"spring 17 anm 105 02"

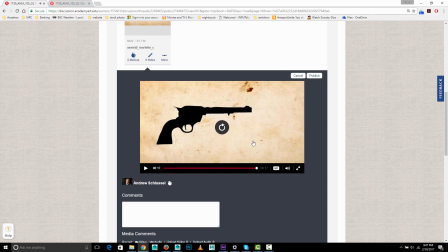[33:26]
All right, so let's take another look.
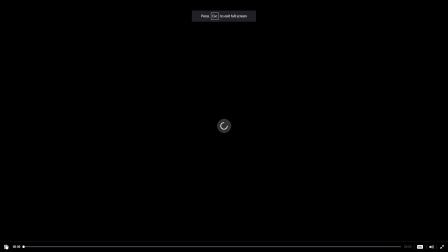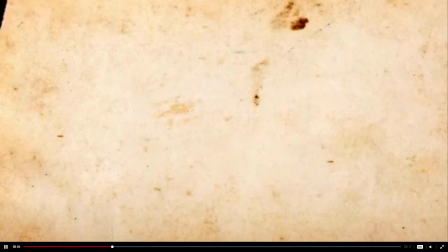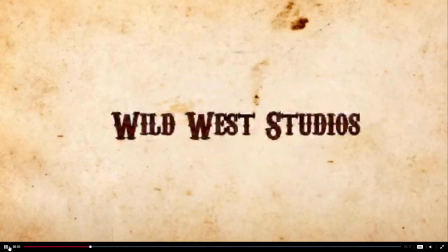[33:41]
Simple but fine at Wild West Studios. Again,
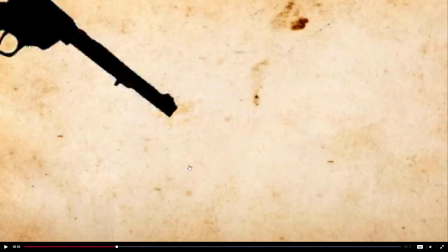[33:48]
it works for what it is. It's maybe I don't know. You could try to come up with a more fleshed out concept for it, but it's not bad. It's good. It's clean. It's simple. It's professional, but it's not kind of
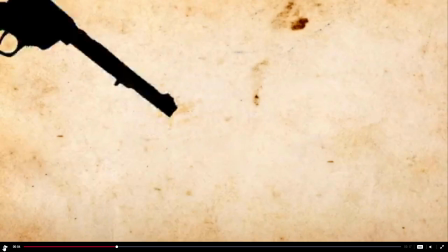[34:03]
let's say spreading your wings as far as what you can do with After Effects and design and stuff. And then this gun spinning in is good.
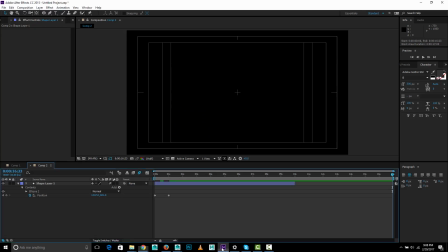[34:10]
I showed earlier using the motion blur in After Effects, and you'll just want to make sure that this button right here is activated, and that the layer that the gun is on has its motion blur activated, and that's going to look a little nicer and smoother if you do that.
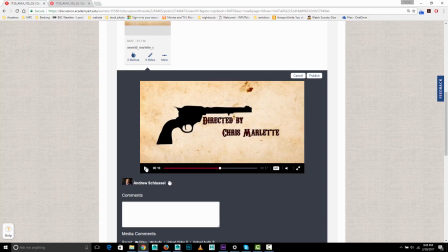[34:31]
That's working well. That's good. And then again, I would say, so I think that for the gun firing, you might want to do a little very quick kind of recoil on the gun, maybe a muzzle flash of some kind,
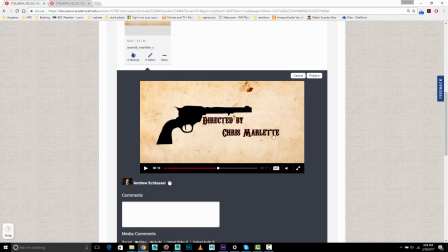[34:45]
maybe the muzzle flash even affects the brightness of the whole frame. I think that would flesh that out again, and I think that again some motion blur on the bullet will be nice, especially considering how fast it's going.
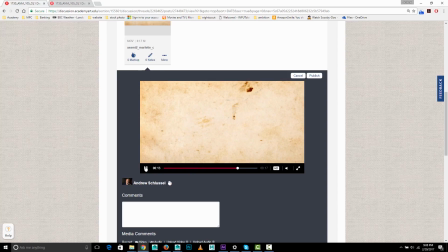[35:01]
It'll be nice and blurry, which is good for that. And fade out the end, part one of the duels, nice extra touch, fade out. Yeah, so again, fine, few additional touches will improve this, and yeah, good work.
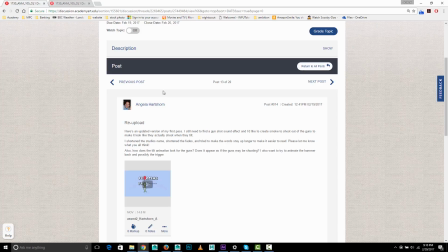[35:16]
Okay, here's Angela. She wants to add a sound effect and asking how the tilt animation looks for the gun.
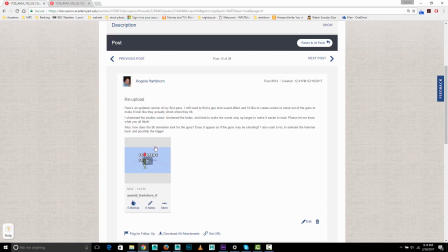[35:25]
Does it appear if the guns are shooting? Wants to animate the hammer as well.
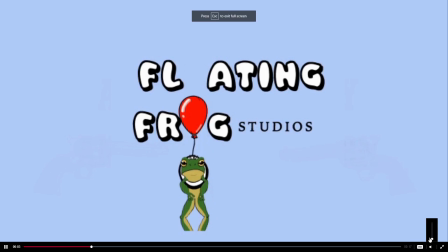[35:32]
Let's get that audio there. Sorry, let's start it over.
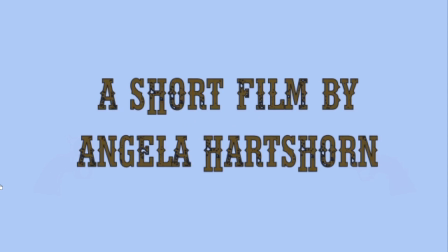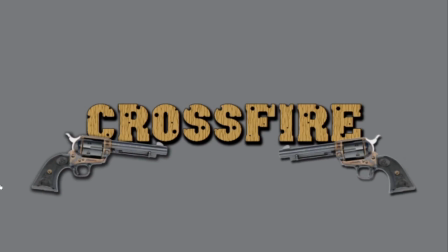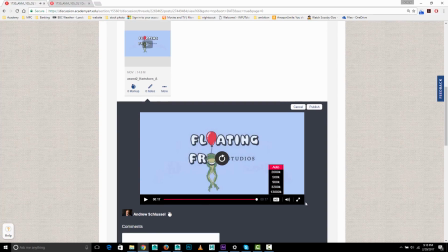[35:54]
Okay, let's watch it again and
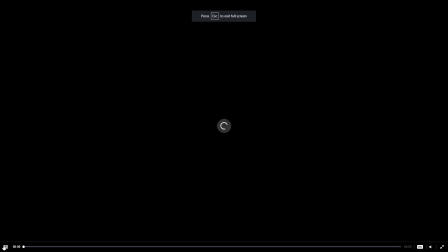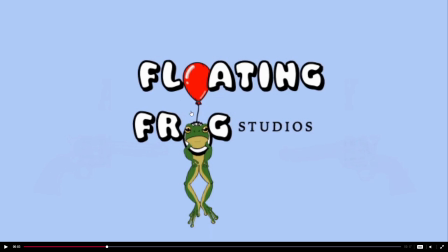[36:04]
so the balloon kind of speeds up and slows down here. Now a couple, couple thoughts on this. I like the detail of how the balloon appears to be tied to the O. That's cool. If the balloon is has enough
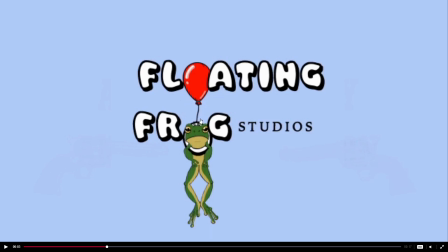[36:24]
lift to lift this weight, that is going to be more taut and straight. I know it's not realistic, obviously, but I'm still within the world of this title, thinking. So you might want to just make that straight, and that kind of back and forth movement,
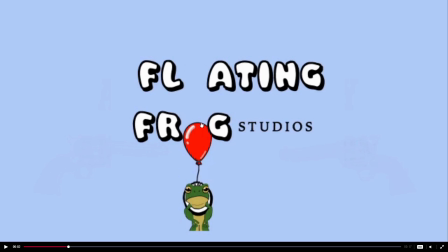[36:42]
I think it's not helping that much. And again, if you the thing to do is just either do it yourself, get a helium balloon, tie something to it, and watch it go up,
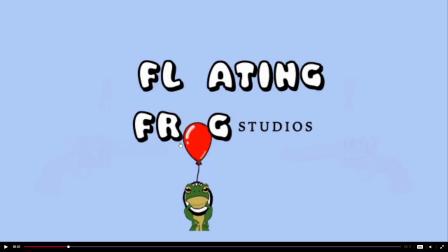[36:57]
or find a video of that. It's not going to move like that. And so there's this side to side movement, and if there was all this side to side movement, and there was a string attached to a somewhat heavy weight, what you'd have is this kind of offset swinging animation where the
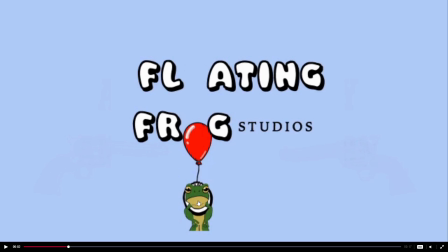[37:15]
balloon would move left, and then the frog would swing right and kind of catch up and move left, and it would be this kind of like opposite where this would go left first, and then this would go, and this would go right, and then this would go.
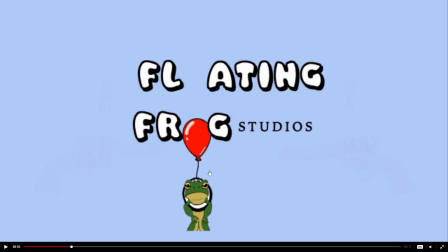[37:28]
And so by when you have it moving back and forth, it's sort of highlighting that you're not doing that.